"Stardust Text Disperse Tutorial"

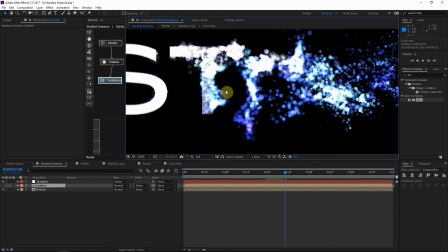990s
We want to make this, like I said, more inconspicuous, but also since we can't completely hide it,
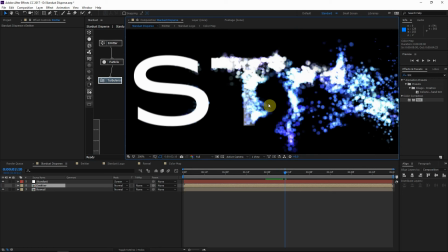996s
we want to make, while it's here, just make it look better, because we can't completely hide it.
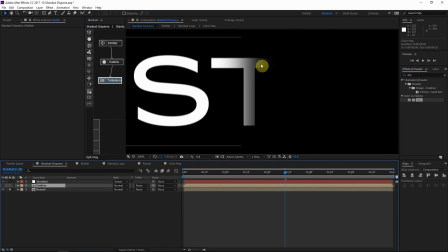1001s
So how can we make this look better? What I'm thinking is maybe add some blur to it and also add some turbulence, and that'll make it look like it's dispersing or kind of heat melting away into the air. Kind of blends with the particles much better. So how are we going to do that? This is also G14 classified information that's going to be revealed.
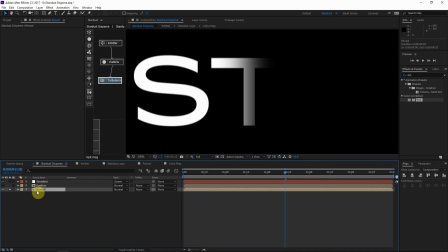1021s
Let's go into the reveal. Alright, see what I did there? Let's go into the reveal layer and let's duplicate this map.
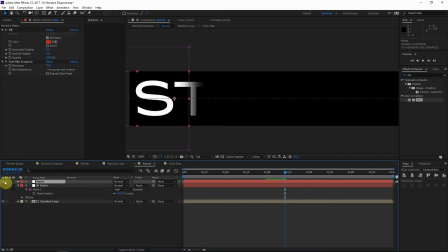1028s
I'm going to turn this on, solo the layer, and I'm going to make this black.
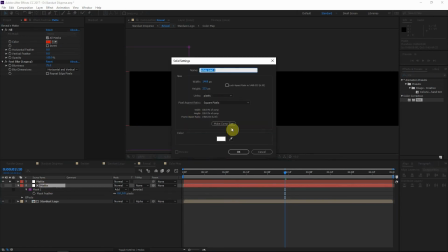1034s
What I'll do now is make a white solid, put it under that layer, and so we have this kind of map here.
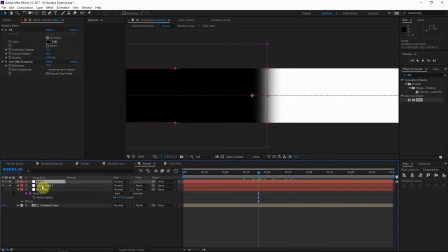1040s
And so this is going to be our blur map. So let's just pre-compose these two layers together, pre-compose, call this blur map.
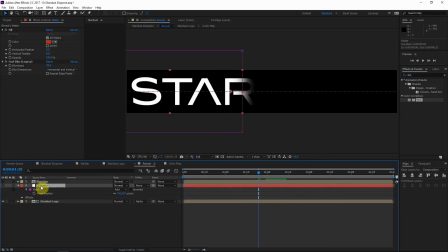1047s
And what I'll do is just add a new adjustment layer, and we're going to add a new cool effect. You may have heard of it. I really like this effect. It's called a compound blur.
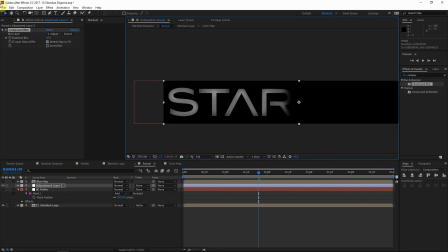1058s
Now, the reason why this blur is special is because you can define how blurry it is in certain areas of the composition based on a blur map. And that's really cool because there's different amounts of blur in different places. So we can go to this blur layer and choose our blur map.
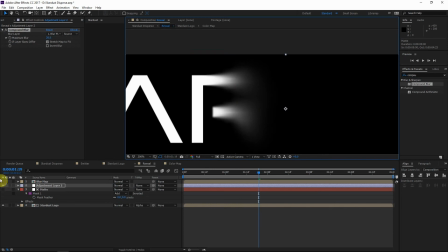1075s
Boom, it's going to be more blurry over here because of the brightness levels of our blur map. Okay, let's turn this down to about 4 maybe.
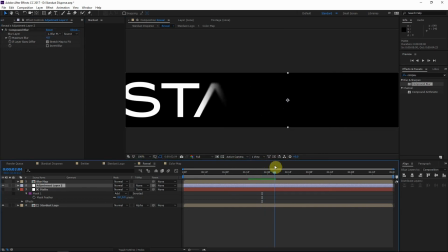1084s
So this is going to make it like melt away much better and less obvious.
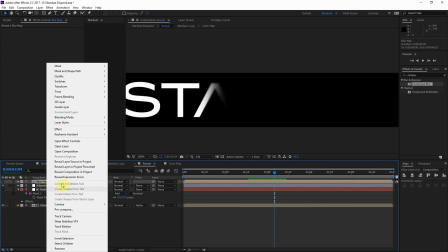1090s
If we want to add some turbulence, we gotta make another map. So let's just duplicate this map, but we gotta do so in the project so we don't mess up this map.
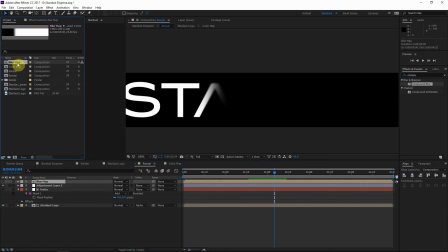1098s
So right click, reveal layer, source and project, duplicate the map here, call this distortion map.
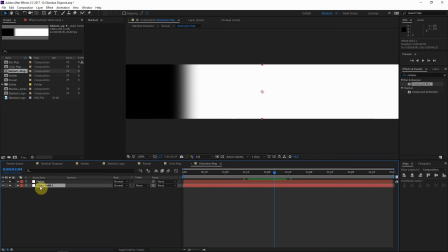1105s
I'll drag this down into the composition. Let's go in here, let's try to do this fast. I'm gonna add some fractal noise to this white solid.
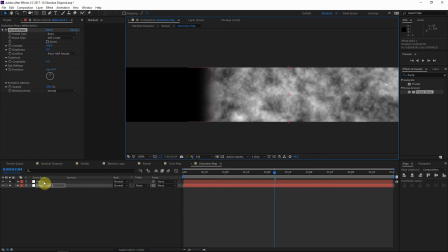1114s
What we're doing is creating a displacement map in case any of you guys were confused, and we want to make this part gray so there's no distortion.
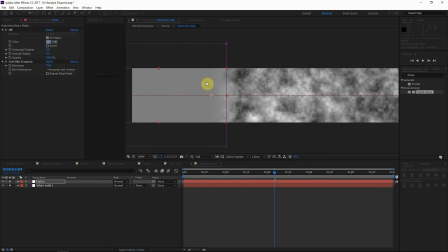1121s
The way it works is gray isn't distorted at all, but black's distorted in one direction, white's distorted in another direction.
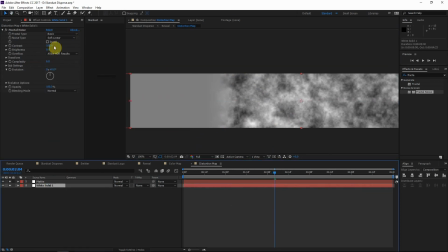1128s
So we've got this kind of cool blur map here. Let's turn down the complexity a little bit, say something like that, and add some evolution.
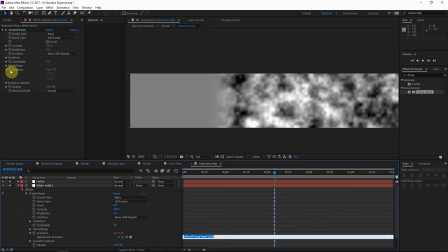1137s
So add an expression like a cool kid. Let's type in time times 150.
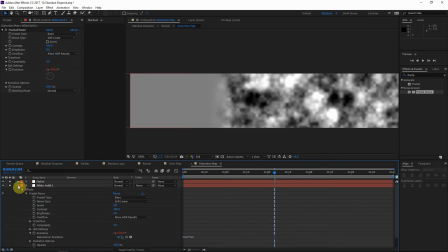1142s
I hope you guys know I'm joking about that cool kid thing. It's not cool to add expressions. It's kind of like useful, if you know what I'm saying.
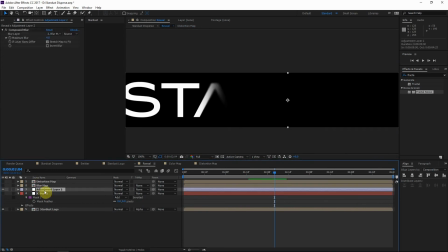1150s
Alright, so let's go back. There's our distortion map, and on this adjustment layer, let's apply a displacement map.
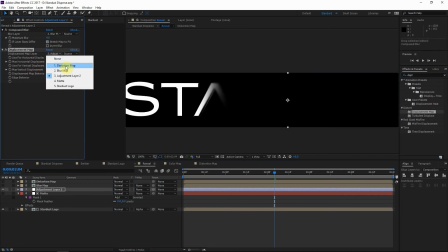1158s
Apply this to the layer here, and let's choose distortion map for our layer. Then we can just increase the horizontal and vertical displacement, so we got some very, very nice distortion.
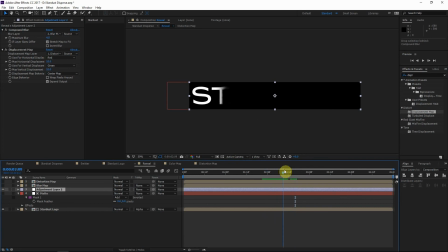1172s
That looks very lovely to me. Okay, so let's see how this looks with our particles.
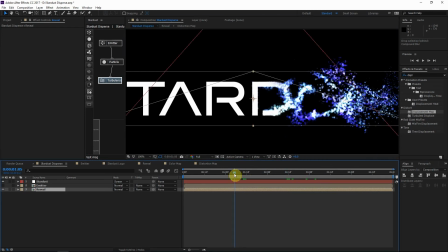1179s
Very nice. We want to be careful about adding too much distortion, because then if you think about it, the distortion actually moves it from behind the particles, and we want the particles to kind of cover the area. So just be careful about adding too much distortion there.
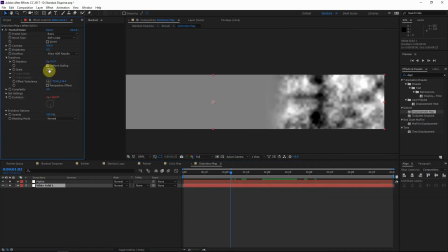1194s
Possibly we can just go down and change the size of this distortion map so it doesn't displace in large sections.
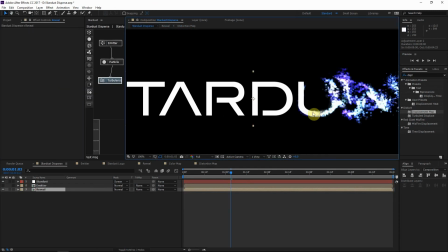1202s
Yeah, that should be fine. So you can see here that it doesn't displace from behind the particles.
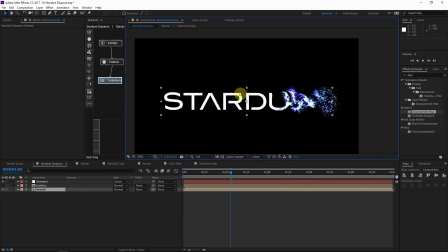1207s
Okay, looking great. We want to add some color to the Stardust text. There's a really cool way we can do that. Just duplicate that, call this text color, and what I'll do is actually add a fast blur. Maybe do about 25. Duplicate the fast blur.
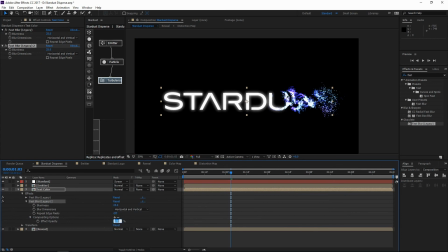1225s
Go to the compositing options, turn this down to about 50, but then we'll increase the blur amount. So we'll do this about 60. Boom. So we have two kind of layers of blur. Looks really cool.
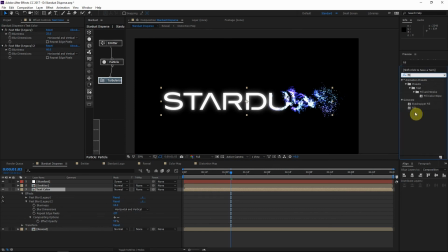1236s
What I'm going to do is add a fill effect to this text color layer, and we're going to change this to kind of a blue color. Maybe something kind of like that. Now, I hope you're not getting scared because we're not going to leave it like this. We're going to change the blending mode of this color layer to screen, so it kind of adds together.
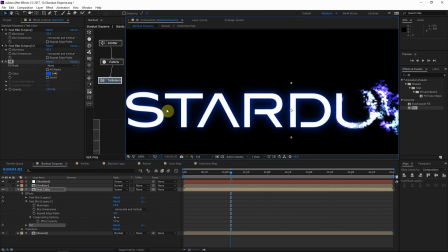1252s
We got this nice lightsaber glow around our Stardust.
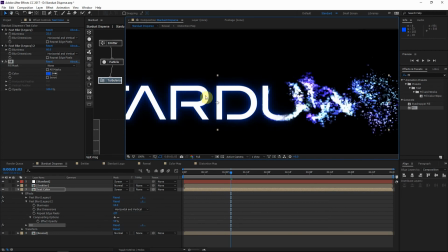1257s
And speaking of glow, I'm sure these particles are getting a little bit jealous of that beautiful glow, that beautiful atmosphere of glow around that Stardust text.
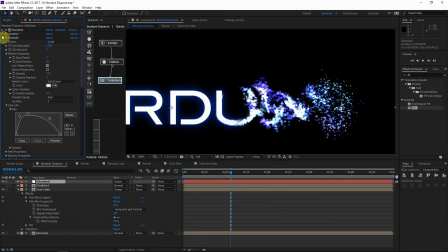1266s
So what we'll do is add a glow to this Stardust layer. So let's type in glow in the effects and presets, apply it here, and let's make several adjustments.
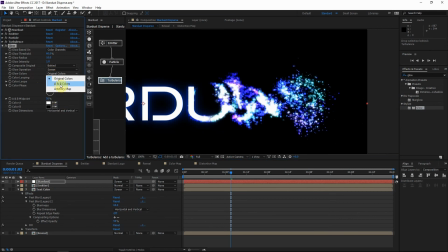1279s
Let's change the glow operation to screen, and let's do our own custom colors A and B. Let's do A is greater than B for the looping, and for color B, let's do kind of a deep blue, and for the color A, let's do kind of more of a cyan, bright color.
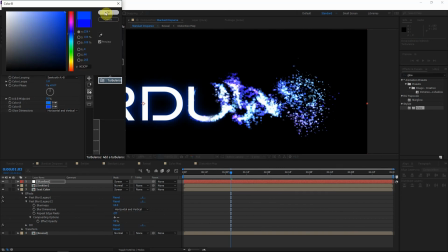1295s
Yeah, like that. Great stuff right there, man. This glow is also going to kind of adjust the color of these particles, and that should help.
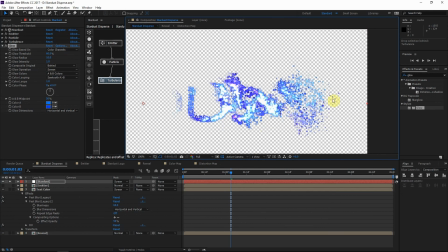1303s
Also, before we finish the glow, we do want to add a solid composite because we can't have transparency with glow. It's not going to turn out right. So let's add a solid composite effect and change the background to black.
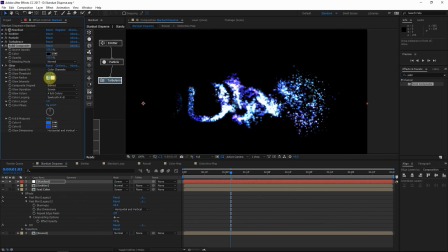1317s
So that's going to make it look better. And let's turn the glow radius up to about, say, 75, like that.
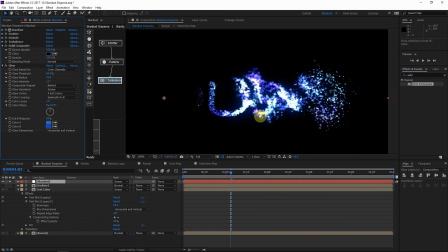1325s
Oh, that's a pretty glow right there, man. That looks pretty great to me. There we go.
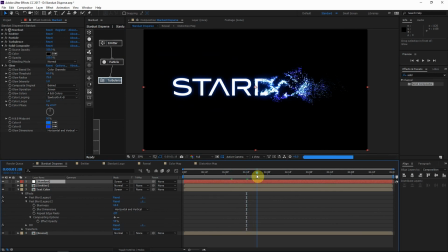1331s
That looks, that looks very nice. So let's go back to the Stardust.
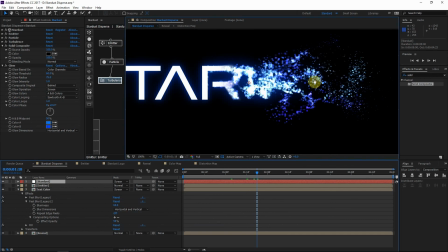1336s
Let's make a few last Stardust adjustments. I actually want these particles to kind of rise as they disperse.
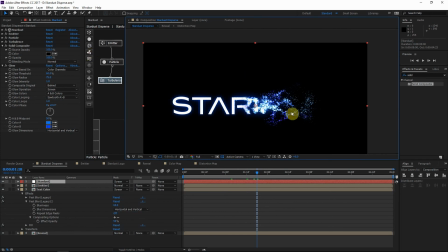1343s
It gives them more of a wispy, light, dynamic feel. So let's drag in a force node. We can drag in as many nodes as we want. That's the awesome thing about Stardust, is that there's no limit to your combination of different nodes and systems and setups. That's awesome stuff right there, man. Love this plugin.
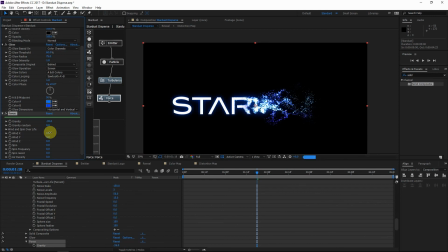1363s
Let's turn the gravity down so we kind of have some anti-gravity sci-fi-ness going on. Oh, that's not sci-fi. Like, is it sci-fi for a helium balloon to float? Of course it's not. So this is completely scientific by, making the gravity go upwards.
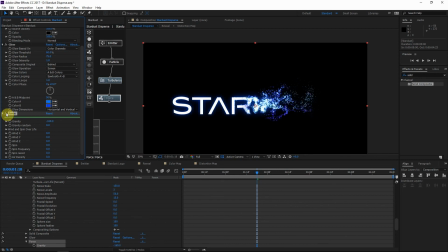1380s
You know what I'm saying? You should get what I'm saying. This is science here. Okay, so minus 180 should be good. That's awesome stuff right there. So I also do want to add motion blur. This is really easy. Just go up here to the Stardust, this first Stardust effect, and go to the render settings, motion blur, check motion blur.
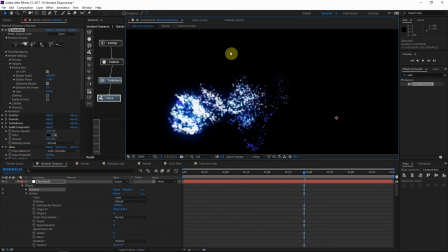1399s
That's going to add a much more natural feel, much more natural motion.
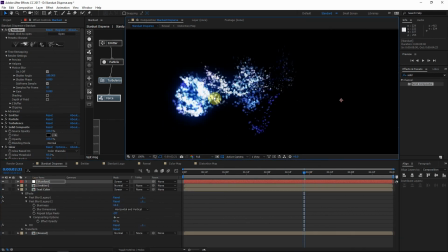1405s
You can kind of see the vector of the motion and distortion. Motion blur really helps.
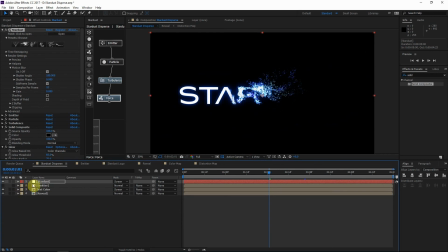1410s
Okay, that looks great. Looks really great and professional. Last thing we probably want to do is add a camera, add some camera motion here. This tutorial is getting kind of long. We've covered the juice, the gravy, the G14 classified secret information.
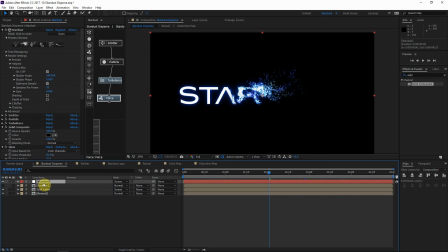1425s
So now, like I said, we're just having fun. Let's add a new camera. Control, Alternate Shift C, cool shortcut.
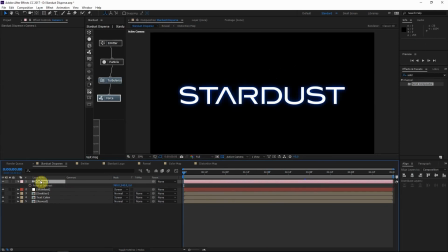1430s
Let's go to the beginning here. We can do A for the anchor point, but we have to hold Shift to keep the other parameter. So we'll do Shift P so it keeps the point of interest there. And let's add a keyframe to both of those. And let's go, say, 3 seconds forward. I'm going to actually go to a top view because I can see what's going on better.
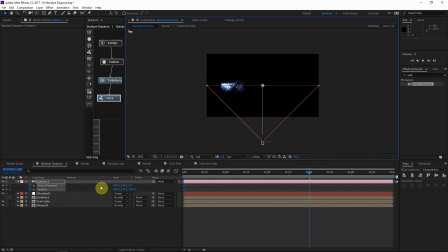1450s
So what I'll do is change the point of interest to over there where the action is. And the way 2-node cameras work is that the camera automatically orients towards the point of interest.
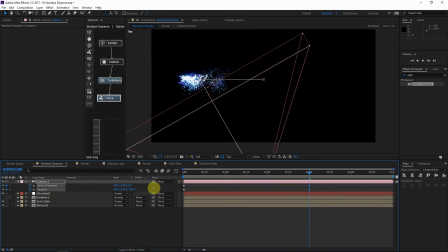1463s
Good, and we can change the position Z first. Probably like that. That should work fine. And then the position point of interest can go something like that maybe. Then I kind of want to move these keyframes after the animation's finished. So, okay, that should be great.